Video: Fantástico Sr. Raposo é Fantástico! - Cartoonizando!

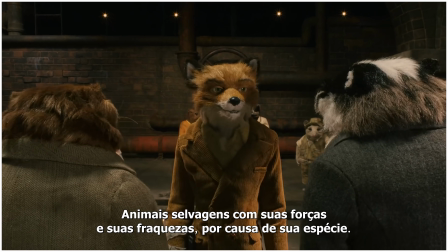Wild animals, each with his own strengths and weaknesses. Due to his or her species.
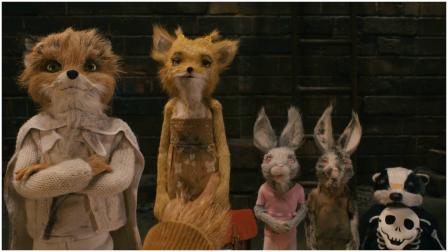O Ash também aprende a se aceitar por ser diferente, para de tentar impressionar os outros e passa a ser exatamente o que ele quer,
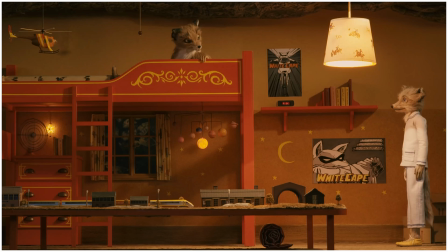acabando assim com seu arco de aprendizado que ele teve desde aquela cena.
I'm just different, apparently.
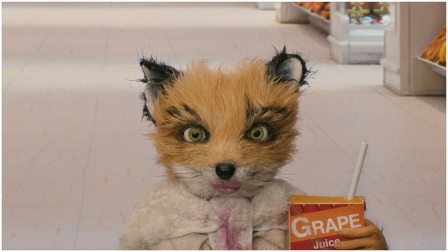Isso dá uma consequência no final do filme, onde todo mundo está tomando um suco de maçã, enquanto o Ash está sendo diferente e tomando um suco de uva, porque é o que ele prefere,
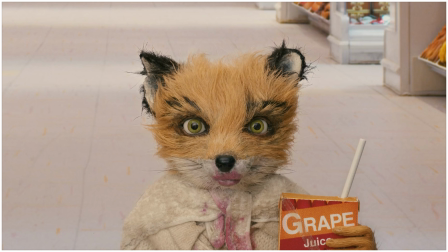ser ele mesmo, ao invés de ser igual aos outros para se enturmar.
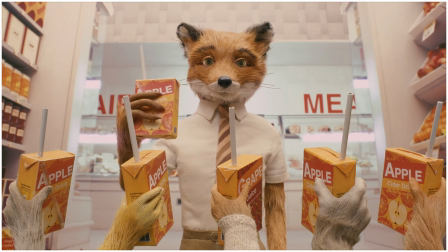Isso tudo acontece com o passar do filme, e com o Ash finalmente aprendendo a ser quem ele é, a gente só tem uma coisa faltando, o próprio Mr. Fox.
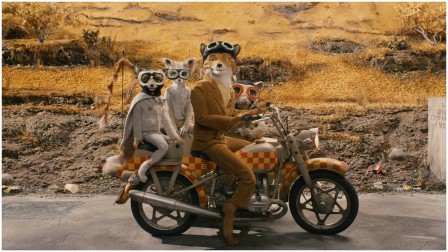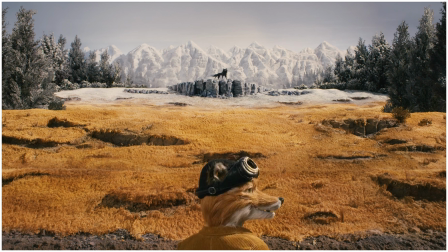Muita gente até hoje discute a mensagem dessa cena e o porquê dela acontecer do nada e ter tanta importância.
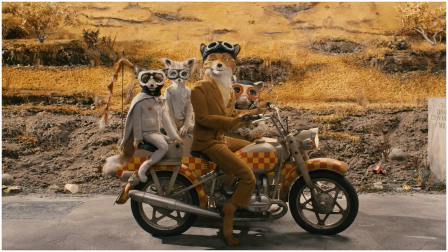A minha interpretação e o consenso da maioria é que o Mr. Fox finalmente aprendeu a balancear seu lado selvagem com sua vida normal.
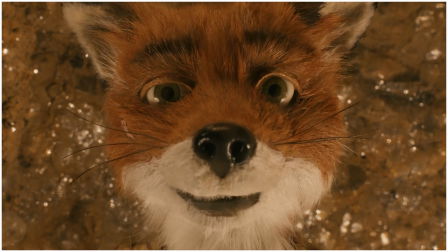Durante todo o filme, Mr. Fox fica se dizendo ser um animal selvagem, mas ele abandona isso para ter uma vida normal com sua família.
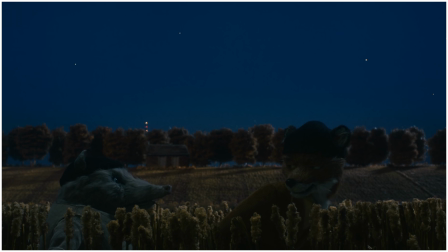E durante o filme ele também diz que tem medo de lobo, ou seja, ele tem medo da mesma coisa que ele acha que é, do que ele era suposto a ser.
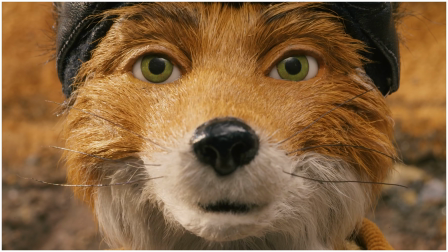Se comunicando olho por olho com seu medo, ele aprende a finalmente respeitar quem ele é, um animal selvagem,
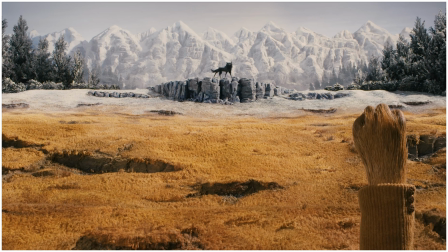dando assim a última mensagem que o filme quer passar: seja quem você realmente é. Mas agora que você entendeu o objetivo do filme, qual o lance de ser tudo tão centralizado assim?
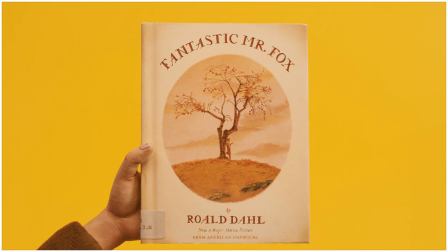Por que tudo é tão amarelo? Por que o filme começa como um livro?
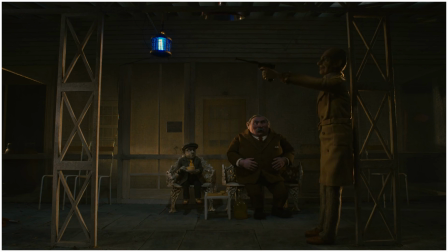E como diabos um filme pra crianças tem pessoas fumando armas e desmembramento do seu personagem principal com sangue e tudo mais? Bom, pra você entender tudo isso, você tem que antes entender o diretor do filme. Agora, tem uma coisa que não é central e sempre me deixa irritado. É esse botão vermelho com o nome INSCREVA-SE nele.
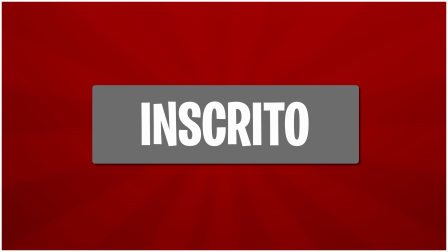Ele deveria ser cinza e com o escrito, não acham?
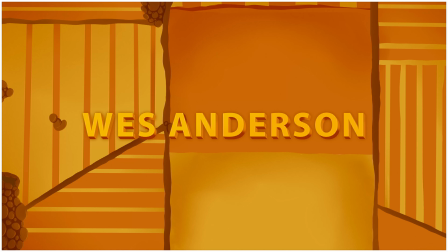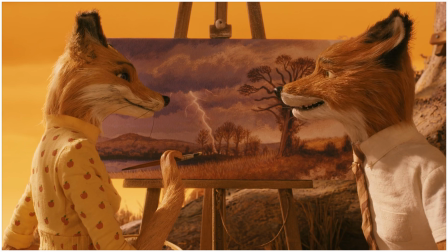Se vocês pararem pra pensar, esse filme parece mais uma pintura do que um filme em si.
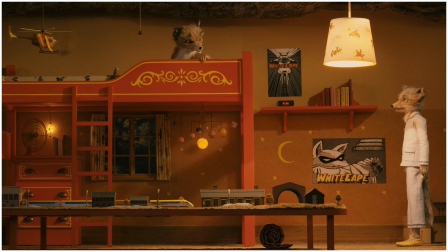Certo, as coisas se movem e tem cenas, mas todas as cenas acontecem com ângulos retos, seja de perfil dos personagens ou diretamente de frente aos personagens.
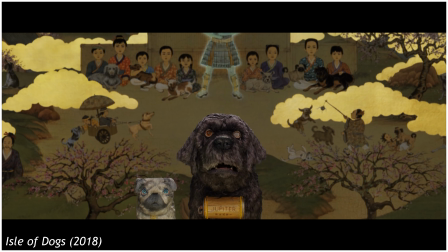Isso é uma característica não só desse filme, mas de todos os filmes de Wes Anderson.
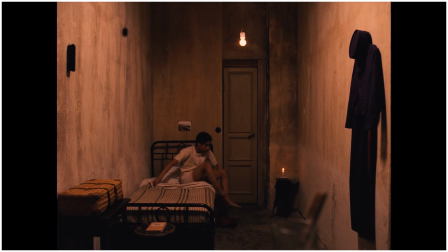Todos esses filmes seguem essa mesma estética, com cada fundo parecendo totalmente reto, como se a câmera só tivesse a possibilidade de se mover em ângulos de 90 graus.
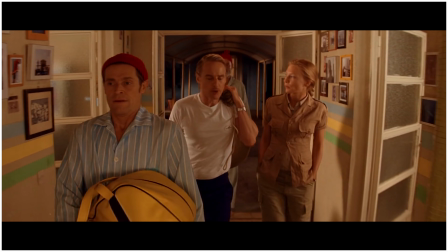Isso obviamente é proposital, porque existem maneiras de fazer câmeras parecerem mais livres e realistas.
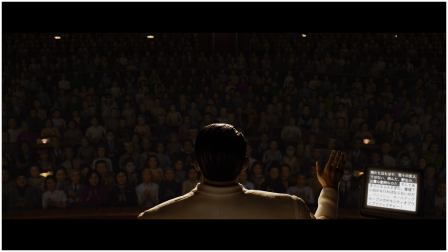Wes Anderson, porém, escolhe esse tipo como o objetivo de parecer o mais artificial possível.
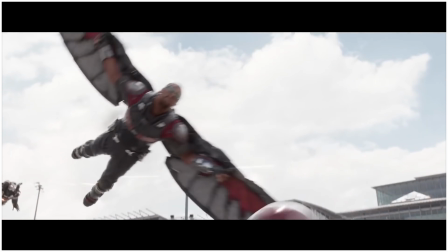Enquanto outros diretores e filmes tentam ser o mais imersivo possível e te fazer esquecer que está vendo um filme,
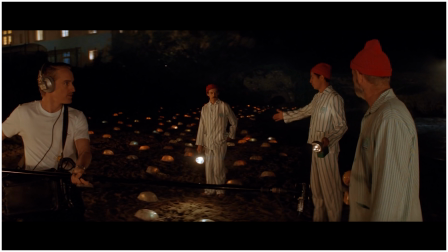Wes Anderson te tira do filme com o objetivo de lembrar que tudo o que está acontecendo é apenas por diversão.
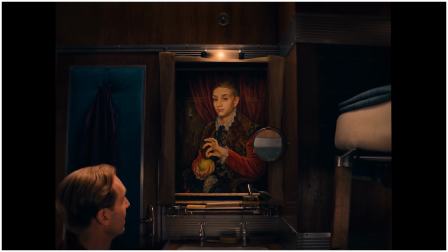Por isso que eu digo que esses filmes parecem pinturas.
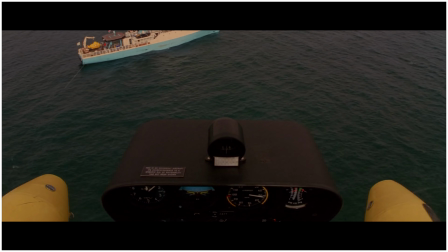Você aprecia as cores, pelos estilos e pelo foco, mas não deixa de pensar que o que você está vendo foi criado e feito por humanos o tempo todo.
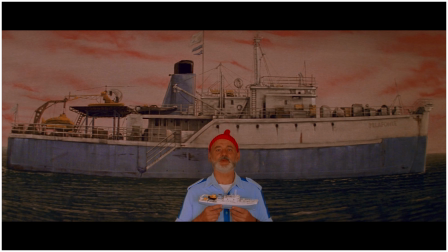Esse é o objetivo desses ângulos retos do lado, como se fosse uma casa de boneca, porque são histórias e não passam de uma brincadeira.
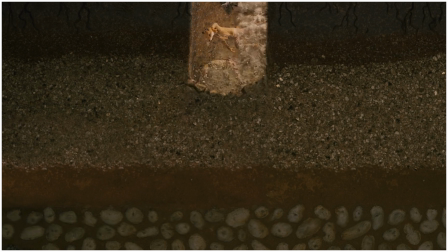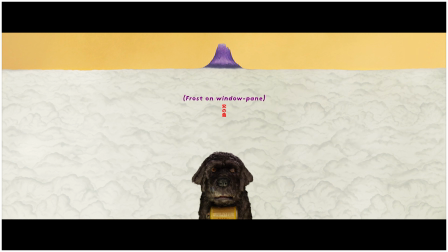O objetivo desses filmes é te mostrar que você está sendo contada uma história. Todos os filmes dele começam com alguém explicando ou narrando.
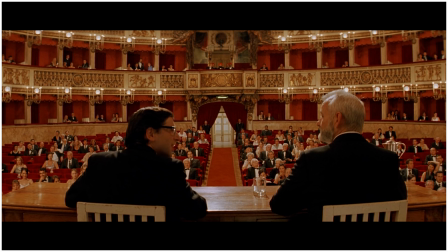The Grand Budapest Hotel começa com alguém lhe contando a história. The Life Aquatic with Steve Zoe conta a história no ponto de vista de alguém que está escrevendo um livro.
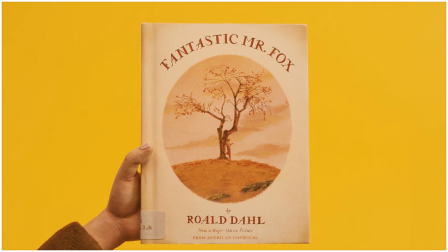Fantastic Mr. Fox conta a história de alguém que está lendo um livro pra você.
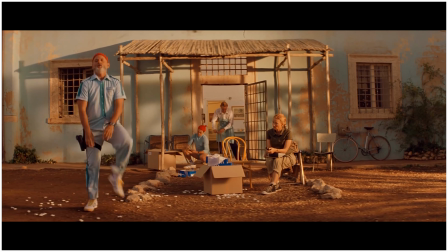Ou seus filmes não te querem fazer perder em um universo ou te fazer acreditar no que está acontecendo, mas sim te contar uma história,
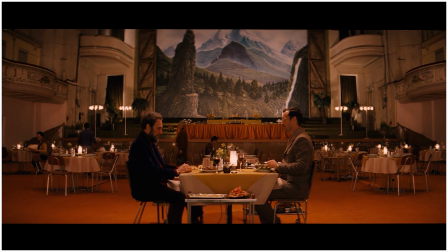como se fosse algo totalmente fora do mundo artificial,
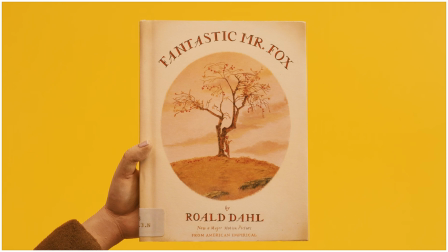te lembrando da sua infância quando você ouvia histórias de seus familiares e imaginava um mundo totalmente realista e tão especial.
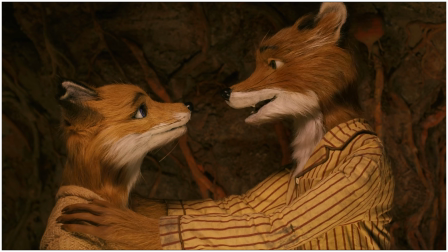Isso provavelmente iria te fazer pensar que esses filmes não são imersivos ou não são emocionantes, porque você sabe que nada é real.
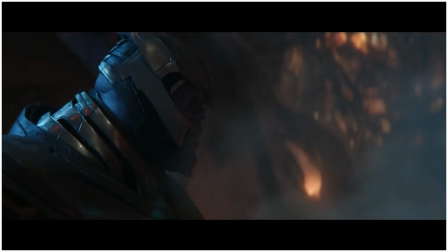Mas desde quando isso te impediu de gostar de algum filme? Eu sei que um cara roxo com uma luva que pode apagar metade de todos os seres vivos não existem.
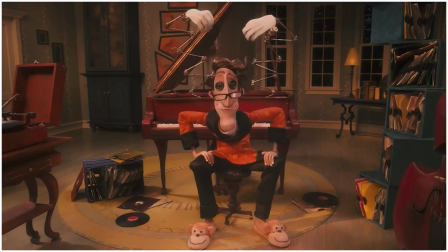Eu sei que uma menina de cabelo azul não foi realmente pra um mundo de clones.